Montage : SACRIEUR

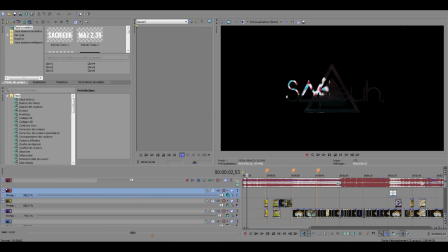[0:08]
Bien, salut tout le monde, c'est Sapeu, c'est parti pour une petite vidéo un peu particulière qui n'est pas vraiment en rapport avec Dofus, enfin plus ou moins,
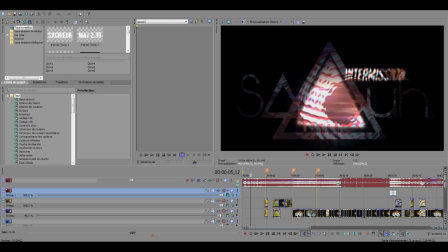[0:15]
c'est juste pour expliquer rapidement comment je fonctionne quand je fais des petits montages,
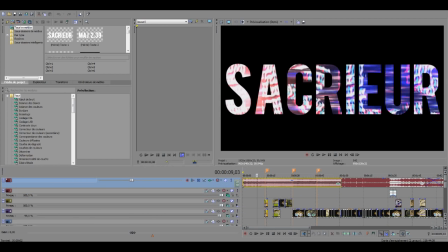[0:21]
juste vraiment comme ça, j'avais envie de montrer rapidement mais comment je fonctionne, c'est pas forcément ce qu'il faut faire, c'est juste, je sais pas, j'avais envie.
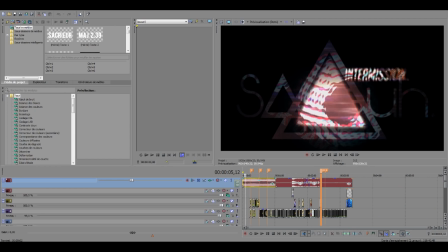[0:31]
Du coup, par quoi je commence? En général, c'est une musique que j'entends.
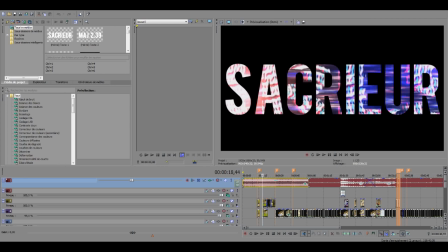[0:37]
Une musique que j'entends que j'aime bien, je me dis ça, je me fais des idées dans ma tête, hein.
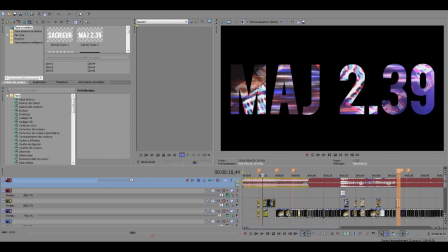[0:42]
Je pense que un peu comme tout le monde, hein. On se visualise des choses quand on entend une musique.
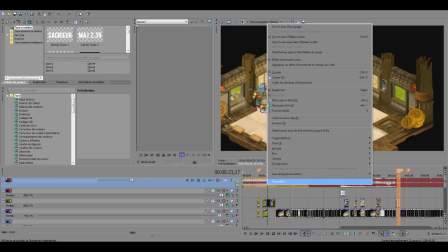[0:47]
Puis là, je me suis dit, bon, ça peut coller avec un petit montage Dofus. Donc voilà, je prends la musique pour commencer.
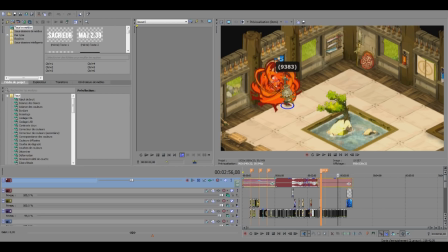[0:55]
Ensuite, qu'est-ce que je fais avec la musique? Bah, je mets des petits effets. Enfin, là par exemple, il y a un effet. Comment ça s'appelle?
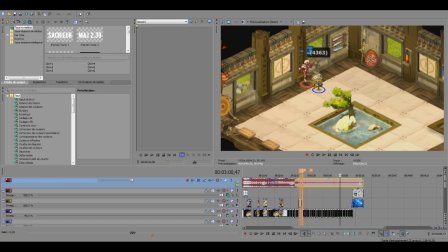[1:03]
On lisse la musique et aussi j'accentue un peu, soit j'accélère, soit je ralentis la musique pour essayer de contourner les copyrights,
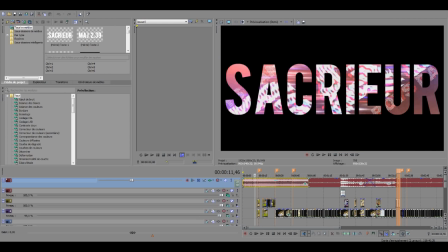[1:09]
puisque vous, voilà, vous savez, vous connaissez la chanson, les droits d'auteur, blablabla. Donc j'essaye de, soit j'accélère, soit je ralentis la musique, alors, pour éviter ça.
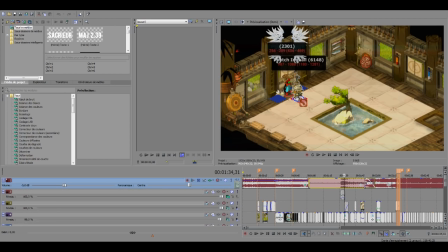[1:17]
Donc là après je mets différents effets comme vous voyez, enfin même si vous connaissez pas trop les montages, logiciels de montage et tout, bon, il y a différents petits trucs sur la musique.
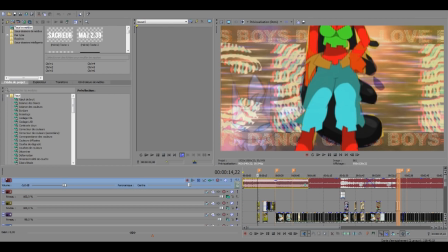[1:27]
Bon, la musique c'est bien beau, en général moi ça part de la musique, des fois c'est. Ça part pas forcément de la musique, ça part du contenu vidéo. Par exemple, il y a une mise à jour sur je sais pas quoi, il y a une nouvelle classe, je vais faire un montage dessus.
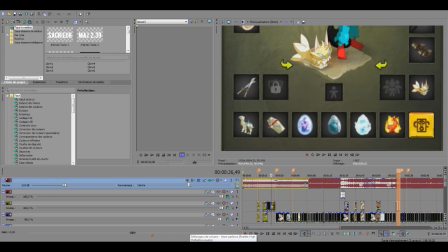[1:38]
Bon, je vais d'abord filmer les trucs de la classe et la musique, je vais la choisir après. Mais là, c'est plutôt la musique qui est venue en premier. Du coup, qu'est-ce que je voulais faire après?
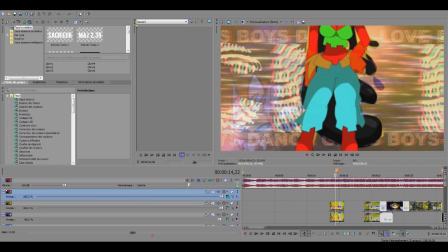[1:47]
C'était, je voulais montrer un peu le sacré comme ça en action avec des pushs à l'ancienne.
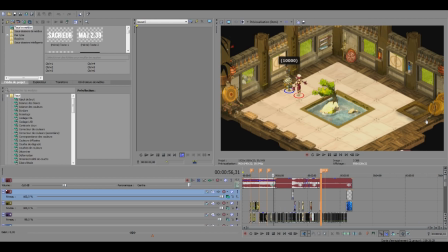[1:52]
Donc bon, j'ai tourné, comme on dit, j'ai filmé différents pushs. C'était quand même assez long puisque si vous faites attention à chaque fois, à chaque élément en fait.
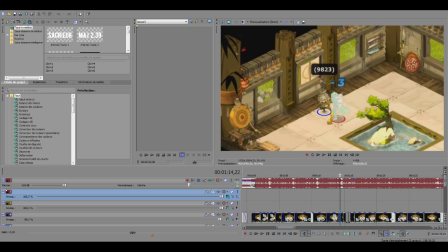[2:01]
C'est une couleur bien précise déjà.
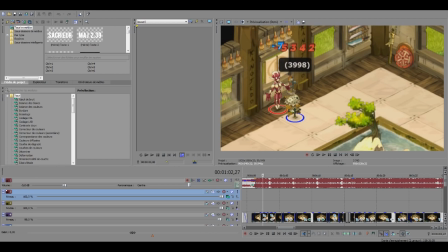[2:03]
Bon, l'élément air c'est vert, qu'est-ce qu'il y a d'autre? Bon, l'élément feu c'est rouge, l'élément eau c'est bleu et tout, mais à chaque fois changer de couleur,
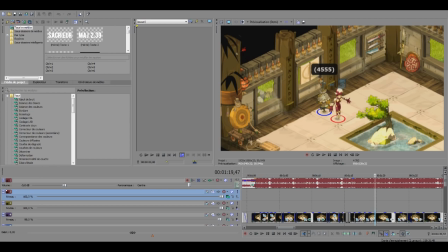[2:11]
se rappeler des couleurs qu'on avait mis, enfin c'est plein de petits détails qu'on se rend pas forcément compte, ça prend du temps.
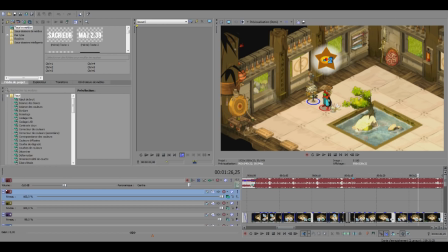[2:17]
Et j'avais envie de faire ça parce que c'est assez important pour la suite de la vidéo, vous allez sûrement comprendre. Voilà, le multi-élément aussi, c'est les trois couleurs, hein. Ceux qui n'avaient pas vu, c'est pour ça que c'est très moche, mais bon, il y a du bleu, il y a du vert, il y a du rouge, ça représente les trois couleurs, le multi-élément.
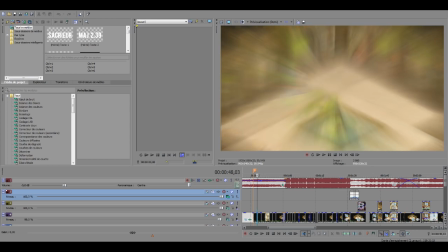[2:32]
Donc les couleurs c'est assez important dans la vidéo, hein, vous le verrez après. Donc vraiment oui, les couleurs là c'est vraiment.
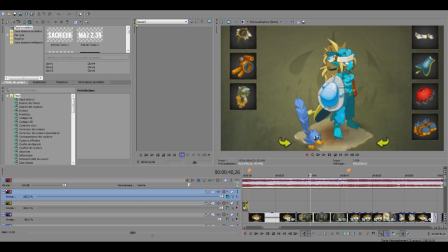[2:38]
Le bleu signifie l'eau. À chaque fois que vous voyez du bleu sur l'écran, c'est que ça va être de l'eau.
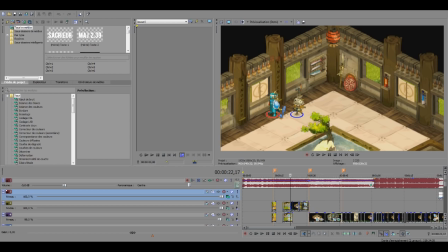[2:42]
Enfin de l'eau. L'élément chance, le rouge ça va être le feu et le bah, toutes les quand c'est multicolore c'est multi-élément et quand c'est vert c'est plutôt l'élément agilité. Donc ensuite il y a la partie montage, hein, bon ça je vous explique pas vraiment.
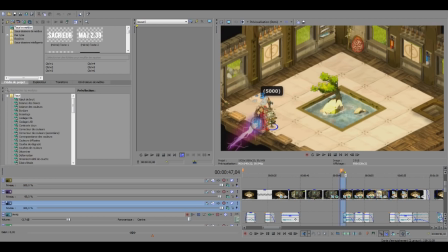[2:57]
Voilà, il y a différents effets, on assemble un peu tout. Souvent c'est assez synchro avec la musique, mais c'est pas forcément obligé.
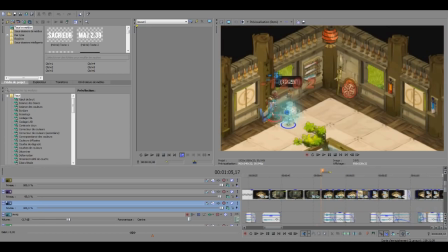[3:05]
Voilà, différents effets pour essayer de rendre ça un peu dynamique, agréable à regarder, mais c'est pas quelque chose de bien ouf, hein, quand vous regardez là.
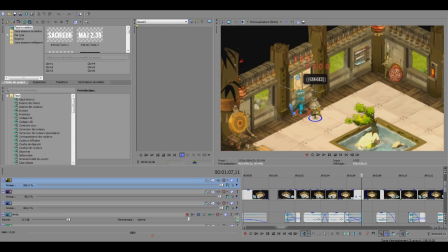[3:13]
C'est pas mal de fondu. Et aussi les bruitages, hein, je reviendrai peut-être après.
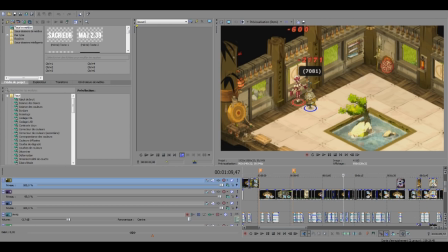[3:18]
Mais ouais, voilà, c'est. Ah oui, quand je filme en qualité maximum, je mets les animations, j'essaie de faire un cadrage.
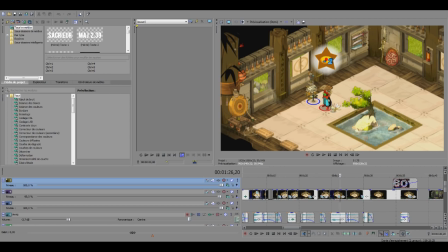[3:26]
Qu'on voit bien quand même le décor, je mets pas le mode tactique aussi, c'est plus joli sans. Ouais, j'essaie qu'on voit un peu toute la zone. Parce que là, c'est pas. Il n'y a personne dans le combat. Des fois, ça peut arriver que tu filmes pour faire des gros dégâts, tu ramènes d'autres persos pour booster, mais là, c'est pas le cas.
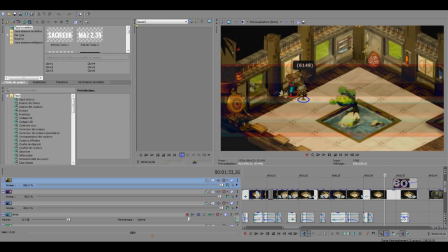[3:41]
Donc là, je suis tout seul en combat, donc pour faire des grands cadrages, voilà, comme là, c'est un grand plan, quoi.
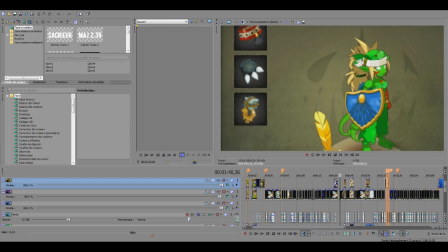[3:47]
Un plan large. Bref, voilà, différents effets. Bon, ça, il n'y a pas grand-chose d'autre à dire dessus.
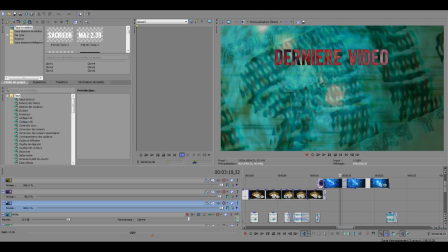[3:54]
Il y a les petits trucs de l'outro, de l'intro, machin, il y a des effets de calque, le bordel.
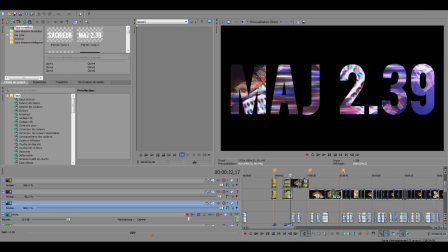[3:59]
Bon bref, une fois que vous avez fait votre montage, que vous êtes content, vous avez bien assemblé tout ce qu'il faut, vous faites votre rendu.
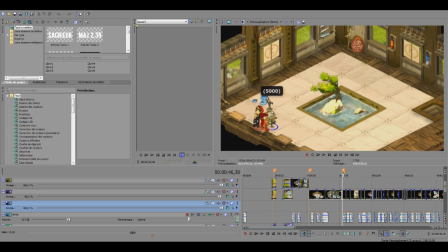[4:05]
Enfin moi je le fais comme ça, hein. Je me répète, je fais comme moi je fais, mais c'est pas du tout forcément ce qu'il y a de mieux à faire. Hein.
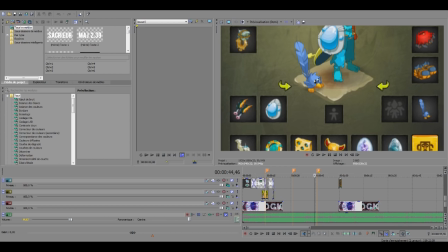[4:15]
Ouais, il y avait quand même d'autres trucs en dessous que là vous avez peut-être pas vu.
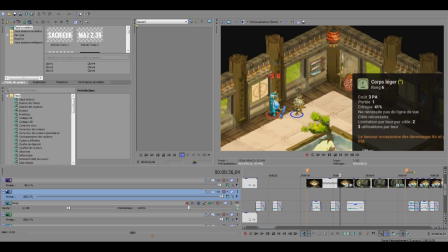[4:17]
C'est juste pour créer des effets, des trucs comme ça. Ensuite, ouais, il y a toute la partie bruitage, une fois que vous avez fait tout ce qui est côté image, j'ai envie de dire.
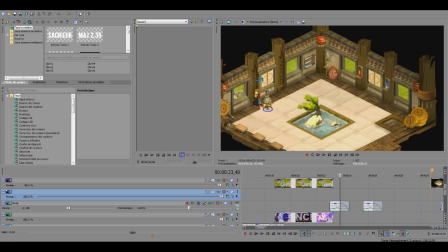[4:26]
Parce que oui, je mets les images et ensuite je mets les petits bruits. Donc là, il y a tous les sorts, des foudroiements.
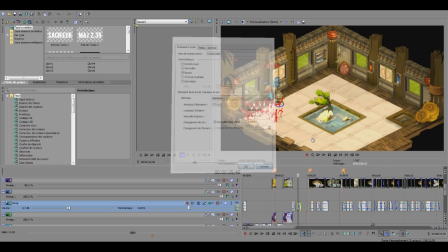[4:32]
J'ai tout renommé, j'ai tout filmé. Ça, c'est ultra long. Hein.
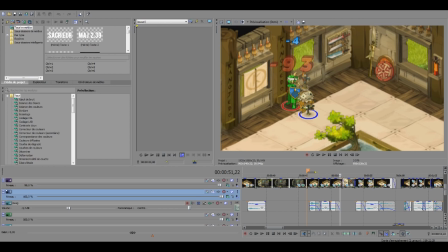[4:36]
Filmer, enfin, enregistrer les bruitages des sorts et les trucs comme ça, c'est super long et chiant,
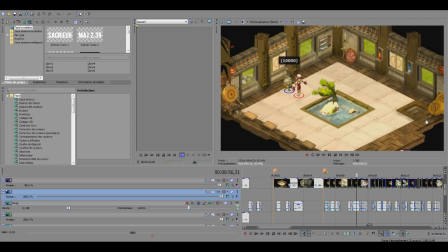[4:41]
mais je l'ai fait. Donc là, il y a un effet d'éclair. Et encore là, c'est pas vraiment.
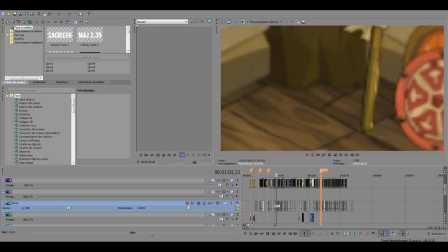[4:46]
Là, il y a un truc de maîtrise d'armes. Enfin bref, j'ai tout fait. Voilà, il y en a quand même pas mal. Hein. Ça doit faire une trente, quarantaine, j'en sais rien.
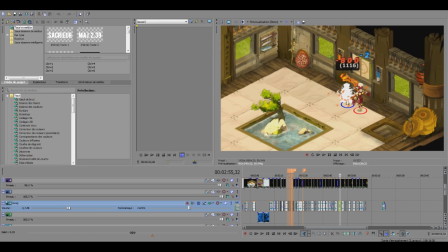[4:53]
Bon, des fois il y a plusieurs fois le même, mais bon, voilà. Donc, une fois que tout ça c'est fait, vous avez votre image, votre son qui est correct.
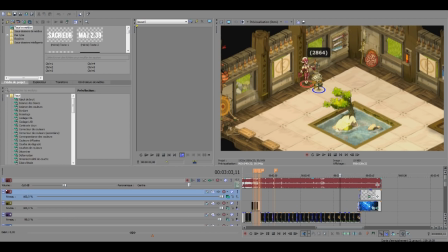[5:00]
Qu'est-ce qu'on fait? On fait un petit rendu. Blabla, vous réglez votre qualité, machin. Moi j'ai mis 1080, 60 images par seconde, blabla. Ensuite, vous allez sur After Effects. Donc là, je vais peut-être pas vous montrer After Effects parce qu'en fait, on y passe.
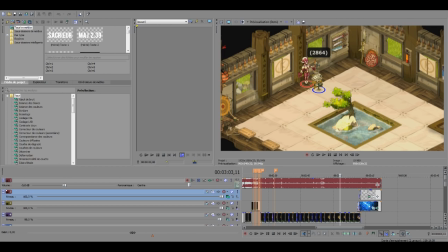[5:15]
Enfin, moi, j'y passe très peu de temps. Sur After Effects, en fait, je mets que quelques petits effets que vous pouvez peut-être voir.
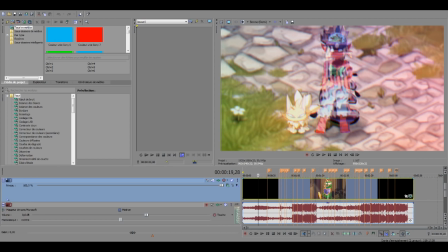[5:24]
Pas vraiment voir là l'effet. Si peut-être si j'enlève. Hop.
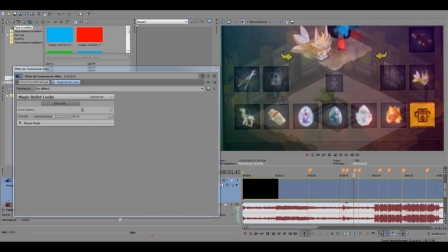[5:29]
Ouais, là, on voit un peu. Attendez, j'ai trouvé ça rapidos.
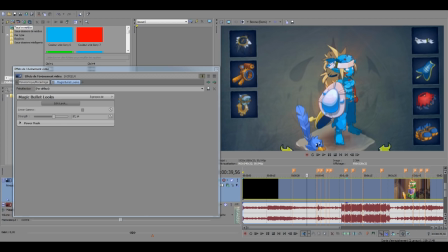[5:34]
Ouais, là, on voit bien. Enfin, on voit bien. On voit pas super bien, mais bon. Donc là, c'est la couleur déjà a changé. Hein. Si je vous montre 39 secondes.
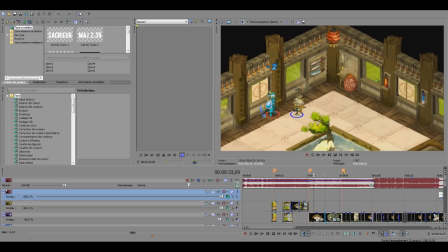[5:44]
En fait, sur After Effects, on met juste 2-3 effets de tremblement, des effets de couleur.
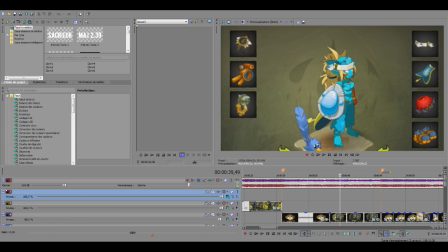[5:53]
Si vous regardez, la couleur, elle est vraiment. Bah, elle est naturelle, hein, c'est la couleur du jeu d'Ophus. Là, déjà, on a un effet de couleur.
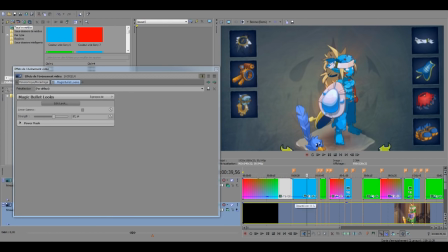[5:59]
En plus, il y a le filtre bleu. Hop. Donc là, voilà.
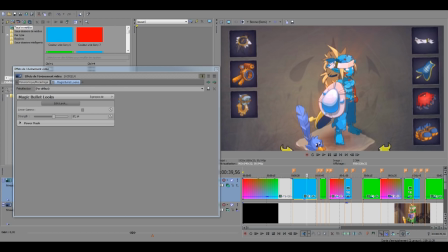[6:03]
Là, c'est vraiment After Effects. On a une espèce de lumière qui ressort du perso.
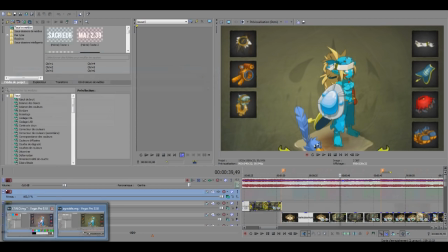[6:09]
Donc c'est avec After Effects qu'on fait ça, ça s'appelle un shine, c'est assez connu hein, pour ceux qui connaissent. Donc voilà, c'est ce qu'on fait sur After Effects, il y a quelques petits effets, l'effet tremblement qu'il y a au début c'est avec After Effects.
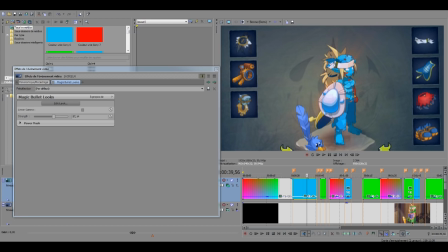[6:21]
Donc une fois que vous avez fait vos petits effets, il y a des twitch, il y a des trucs comme ça, ça s'appelle, je rentre pas en détail, hein, c'est juste pour vous, en fait,
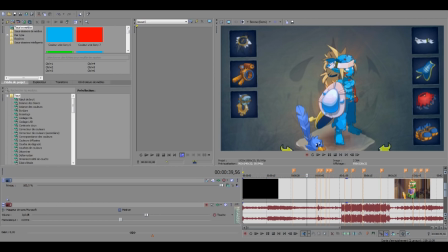[6:27]
vous donner un ordre d'idée comment je fais pour réaliser un montage, même si c'est pas dans les détails, juste peut-être le temps que ça peut prendre, les différentes étapes et tout. Parce que rentrer dans les détails, c'est pas forcément très intéressant. Après, c'est à vous de voir comment vous faites ça.
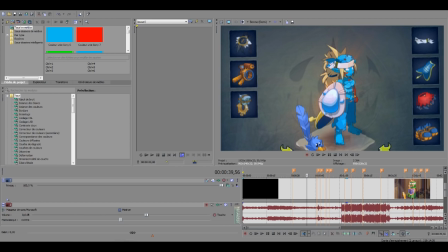[6:42]
Là, c'est vraiment, je vous dis, c'est une petite vidéo pour le. Parce que j'ai envie d'en faire une comme ça, et voilà, c'est tout.
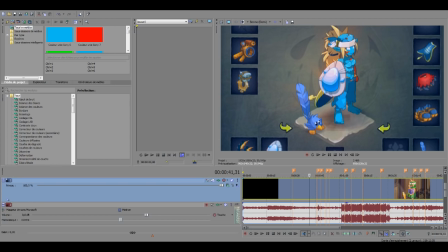[6:48]
Donc voilà, sur After Effects, je mets quelques effets. Vraiment, c'est pas sur After Effects que j'y passe le plus de temps. Une fois que j'ai fait mon rendu After Effects, je repasse sur Vegas. Et là, on passe à la partie étalonnage, à la partie color correction, comme on dit. Parce que vous voyez que là déjà on a une couleur un peu plus agréable je pense comparé à ce qu'on avait au début.
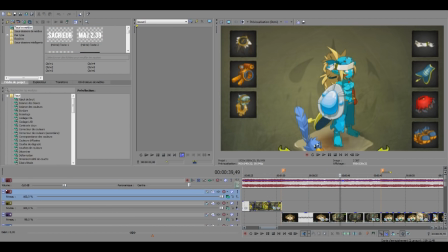[7:07]
Voilà, bon c'est les couleurs de base d'Ophus, pour certains ça passe mais je trouve ça des fois un peu fade.
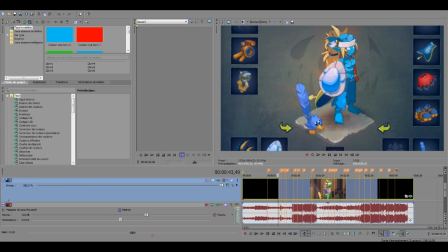[7:12]
Bon, c'est pas forcément en cohérence avec la musique. Déjà là on a une couleur différente mais ensuite on rajoute un truc de Magic Bullet Look.
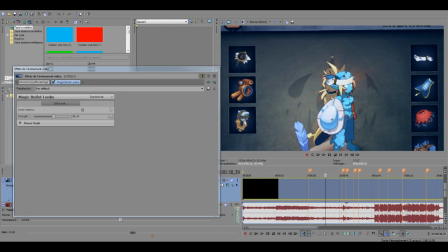[7:22]
C'est un truc d'étalonnage, de color correction comme on dit dans le jargon. Et là on a tout de suite des couleurs un peu plus...
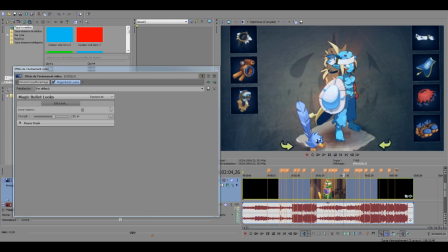[7:30]
plus agréable, enfin c'est même pas forcément, c'est une question de goût aussi, mais je trouve ça sonne bien mieux, ça correspond mieux à la musique et tout.
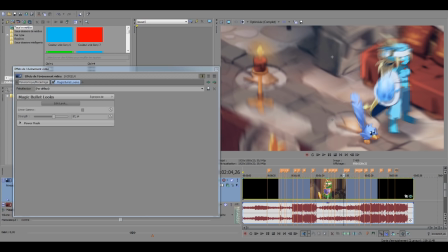[7:37]
Ah oui, là j'ai mis du RSMB je crois, donc c'est pour ça que ça lag de ouf. J'ai juste désactivé un petit effet.
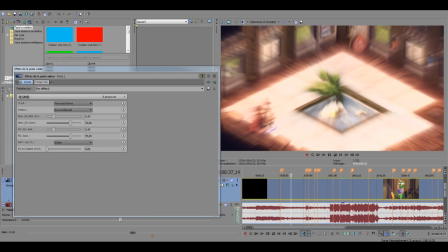[7:43]
Hop. Voilà. Bon. Voilà, là c'est les couleurs qui sont importantes sur la dernière partie, enfin, sur l'avant-dernière partie.
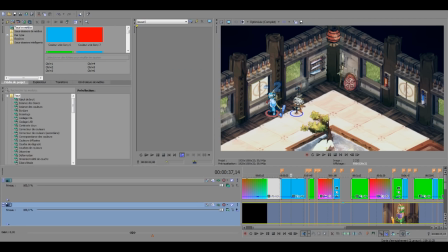[7:52]
Puisque voilà, je répète, hein, au début, première partie, c'est enfin.
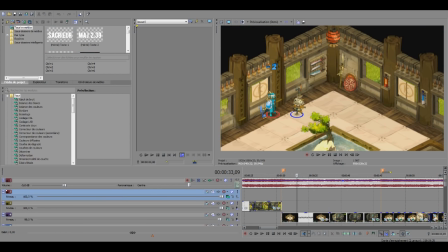[7:56]
Bon, comment je mets la musique, deuxième je mets les images, je les en raccord,
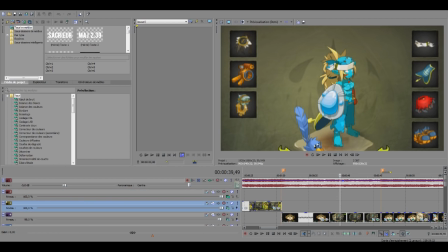[8:01]
les bruitages, ensuite, en troisième partie les bruitages, ensuite un petit rendu, on passe sur After Effects, ensuite je reviens
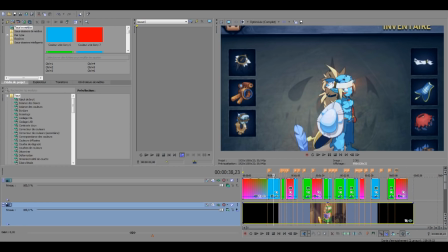[8:08]
sur Vegas je vous dis je change la couleur, et là ce qui est un peu particulier à la vidéo c'est que il y a en fait un espèce de filtre là, vous voyez au-dessus là,
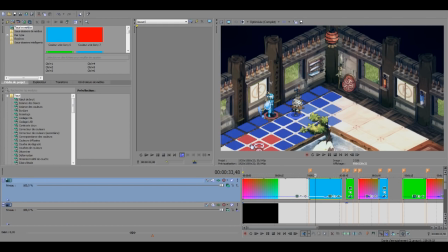[8:17]
multicolore, bleu, vert, ça correspond en fait aux parties de la vidéo, tout ce qui est bleu par exemple c'est les parties où l'écran, on est le sacré en mode haut.